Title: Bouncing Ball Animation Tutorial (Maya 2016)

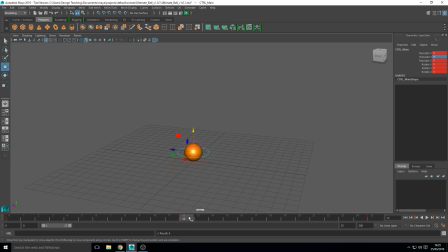And just make sure you press S, because otherwise you'll move on the timeline and it'll delete that. So yeah, now we've got a ball going down and then going up. It's very exciting. We can play that. Not the greatest bouncing balls.
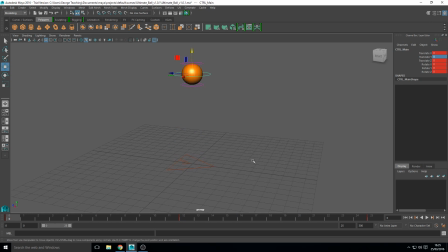Doesn't look very realistic or interesting, but it's doing what we need it to do, at least the basics of it. So one thing I'm going to do is, usually you want the ball falling and the ball going back up to be the same amount of time.
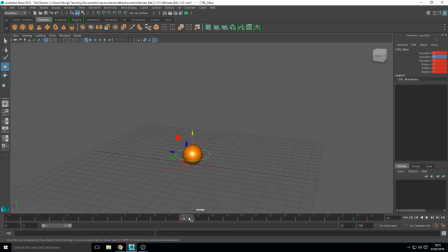So the minute it is 12 frames going down, 12 frames going up. What I'm going to do, this is just personal preference, you don't have to follow me. So on frame, let's say 15, set it back to 0, set that key, so it hangs on the floor for a second.
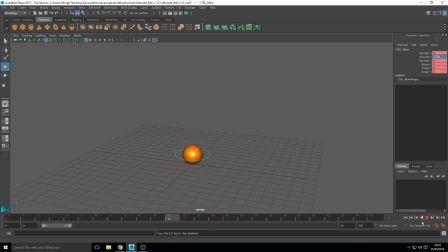Now that looks a bit strange at the minute, because the ball just kind of stops. But when we implement a bit of squash and stretch, you will see why I've done this. So let's get started with that now, shall we? So what we're going to do, let's just stick with the top one.
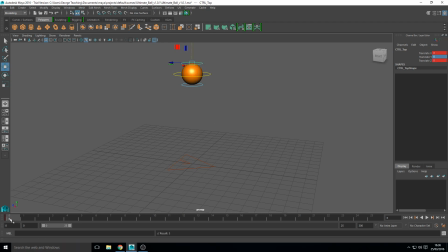So we're going to take one of the squash and stretch manipulators, press S to set it so by default at frame zero, it's just a standard ball, not squashed or stretched at all. Once again, do the same on frame 25. And then what we want to do is on frame 12, which is where it's impacting the floor,
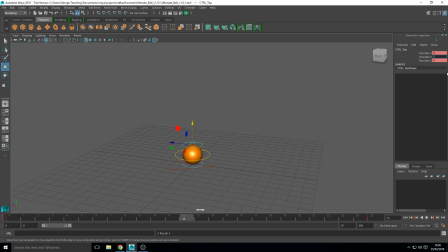we want to set it to, let's say, minus 0.6, I think, looked quite nice. So that's quite squashed. You want to set that. And then what we also want to do is frame 14, not 15, 14, the one before it starts bouncing back up again.
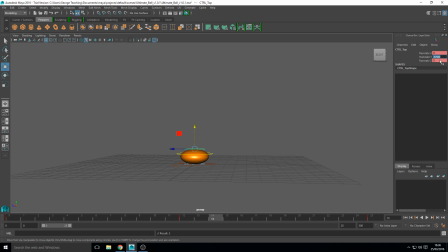We want to set that to minus 0.8, so it's really squashed down. And then, let's see. Yeah, so at the minute it falls, looks a bit weird on the way down,
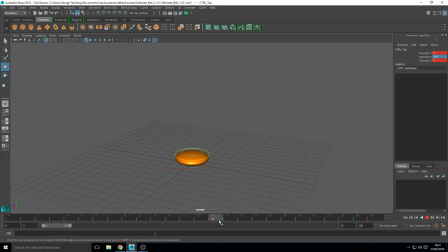but it squashes as it hits the floor, squashes a bit more as it goes down, and then it'll start going back up. So the next thing we want to do is, as it's in the air, we want it to really stretch out. So the frame before it hits the floor,
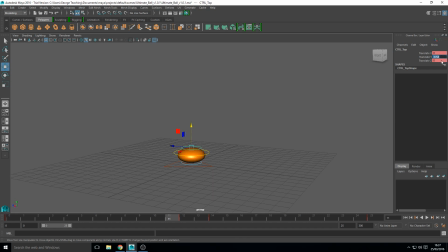we want to change this to, I'd say, 0.8, so it's really stretched out. The reason we set it to the frame before it hits the floor is because that gives it some time as it falls and it's picking up momentum,
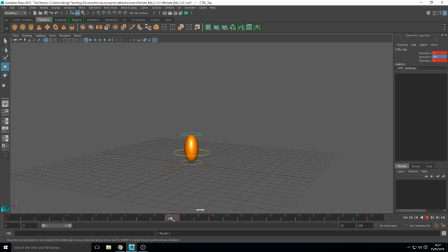it's stretching out, and then it squashes real quick. So it squashes down, it then squashes a bit more, and then what we want to do is, a few frames on, I like to do, let's set it like that again. So 0.8 again, set that, so it goes down,
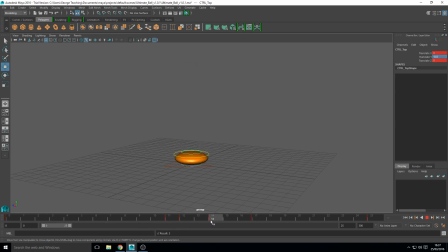real stretches out, squashes down, and then it starts to go back up. The reason I let it lie on the floor for a minute is just to emphasize that squash and stretch, so it's really squashing down here, and then it gives it a minute to kind of spring back,
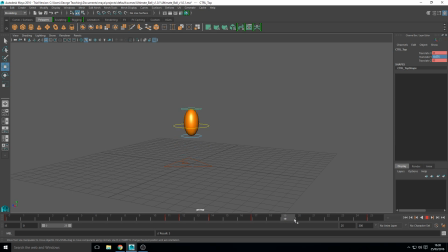so that frame's springing back before it takes off, and then really stretches out again, and then back to the same as frame one. So I'm going to set that to 24 for a second. The reason we have it at 25, the final frame, is because otherwise
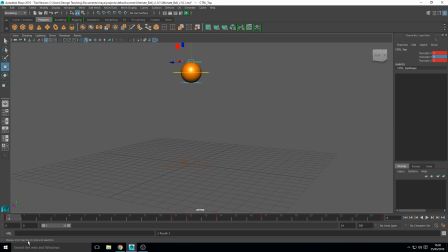0 and frame 24 being the same, there kind of be a bit of a stutter because two frames are identical. Whereas if you set it as 25 and then display 24, it tries to get to the point that 25's at and then loops around to 0, if that makes sense. It just makes it a bit smoother. So if we play that, we've got this ball bouncing up and down.
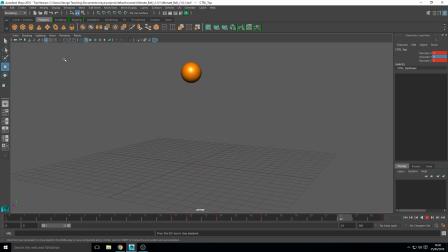It doesn't look amazing yet. You can turn off, if you go to show NURBS curves, you can turn off the controllers. But, you know, it's squashing and stretching. It looks quite nice. But there's still something missing.
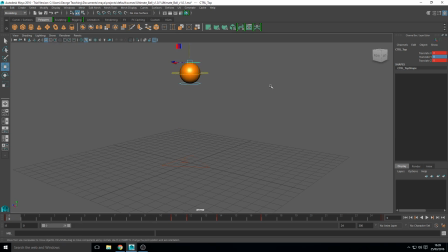It looks a bit rigid, a bit off. So we want to bring these back. And then we want to select the movement controller. And we want to bring up our graph editor, or curve editor, whatever you want to call it.